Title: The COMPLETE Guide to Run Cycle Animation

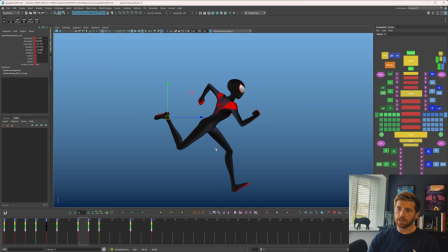942s
I think it needs to continue forward more so it doesn't just get stuck and we have an arc then this one can really start to kind of ease out but you can see if you look at the upper leg it's all kind of doing a similar it's in a similar place it's not
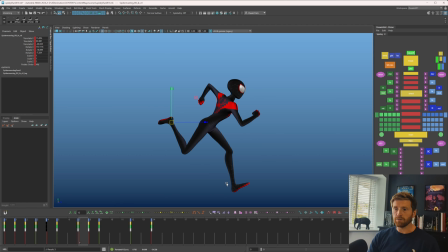956s
like coming forward this much like and giving us something a bit more linear it's holding a lot more maybe we just want a bit more to bridge that and maybe on this point we actually want something to potentially even smear with this leg a little bit just to bridge because we're doing a
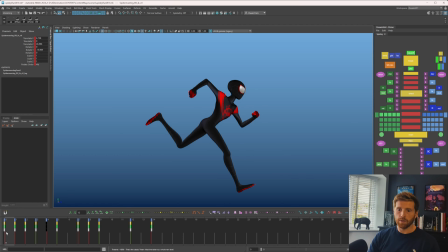971s
lot of spacing between here and here so there's potential you see how just adding a bit of an arc to it does help a lot immediately we'll favor this side between machine add a decent amount of arc to this now everything seems to be coming down together there so i think maybe i
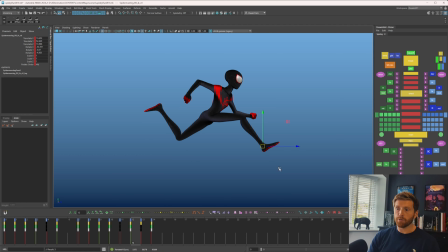988s
just want to start maybe have that up frame earlier on that foot and then have it start to come down just to kind of lead that motion out we frame through definitely get more overlap there push this okay I think I quite like that and you're going to see the difference here when
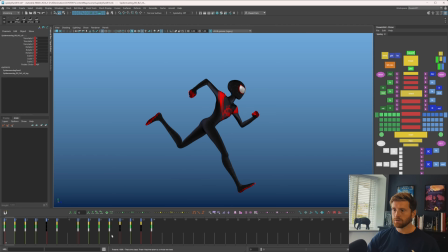1005s
I just going to grab this whole leg actually on this side grab this one mirror and offset that by seven and hit cycle you can see the difference there already how things are working a lot better just by adding arcs now things are in the same place so I would change one side
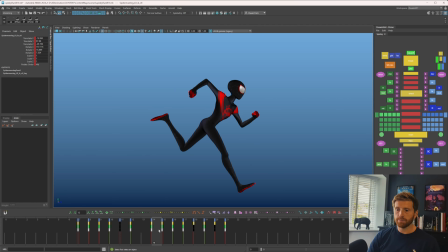1021s
maybe make one side a bit higher but for something vanilla and something like mathematically perfectly balanced on both sides that's
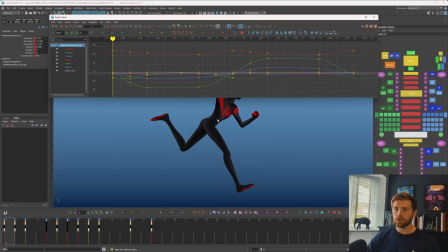1031s
working pretty nicely okay so let's take another look at this hip don't want to leave it behind and let's go
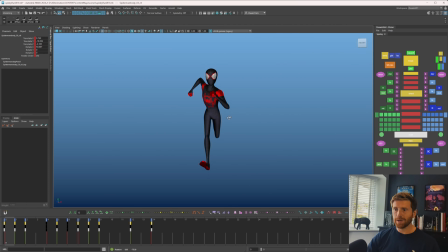1035s
to the front view because i suspect there is some messy stuff going
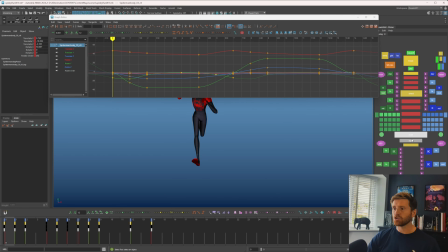1040s
on oh there is okay so i haven't animated the translate on the hip at all so i can fix this
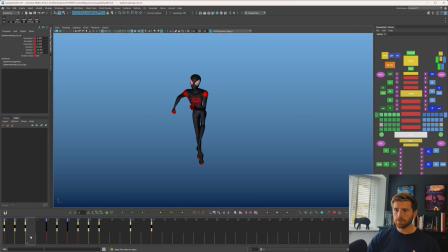1048s
center of gravity knowing that i'm not counter-animating anything i want to at this point this is the furthest
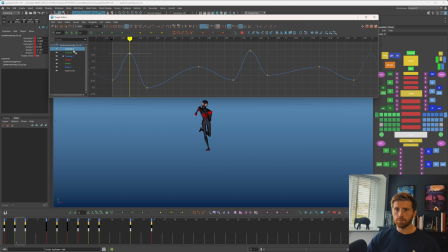1055s
to the sides that i want to be with the x then from this point starts getting back over to the other side by the time we're kind of landing we want to be in the middle somewhere we're going to grab
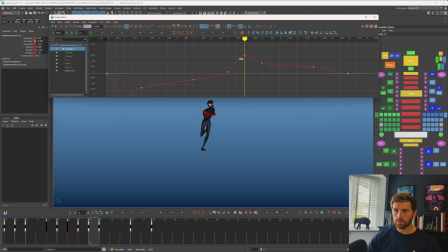1070s
this and put that in the middle and then we land switch over to the other side again i don't want this to be too jerky right to left so try and match that as best as we can all right so on the takeoff we'll have him forward a bit more it's going to be his extreme
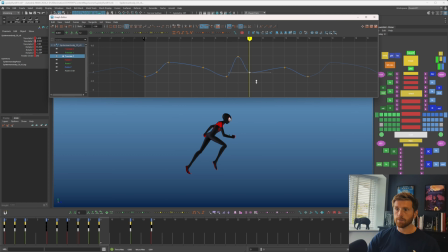1092s
kind of ease back before coming forward again that's most extreme expectation wires we have i'm just going to visually do this i'm not going to worry about cleaning up too much in the graph editor if you want to do something slower in terms
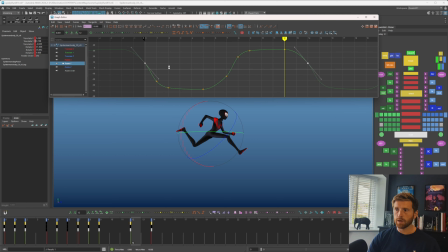1110s
of a run i would probably clean that up i'm just going to visually make sure that it's working so what i mean by that
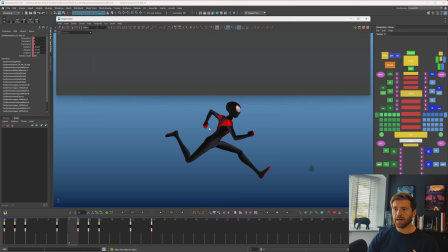1115s
is at this point i'm going to go into the hips and just any animation i had on that i'll just clean up and make sure there's no weird pops and go into the rotate y just because this would take a little time to put onto the root controller or the hip controller so
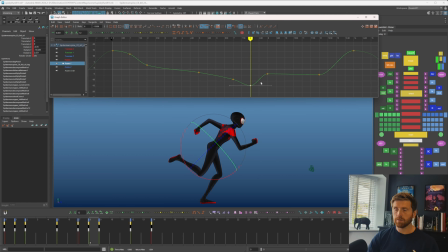1132s
i'm just not going to worry about it if this gives me the freedom to push poses with just rotating something very easily then i think that's a pretty good compromise compared to having perfectly clean curves now the rotate x doesn't seem to be doing much and it's just gonna be effort to clean
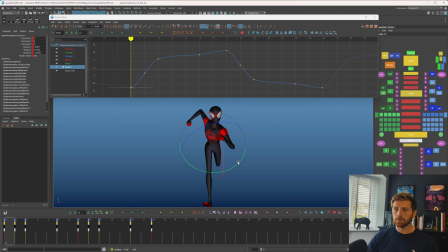1150s
up two things at once and that is doing a little so we'll clean up that when that hip drops we'll count that just try and match things on both sides now let's clean it up on this side too i want to think about how the character is leaning here and look at the
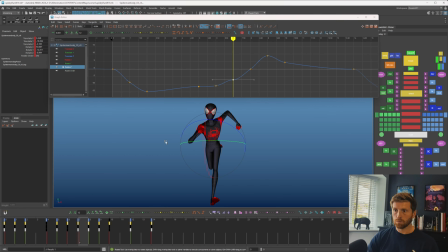1166s
headspace so when things are doing that it's probably too much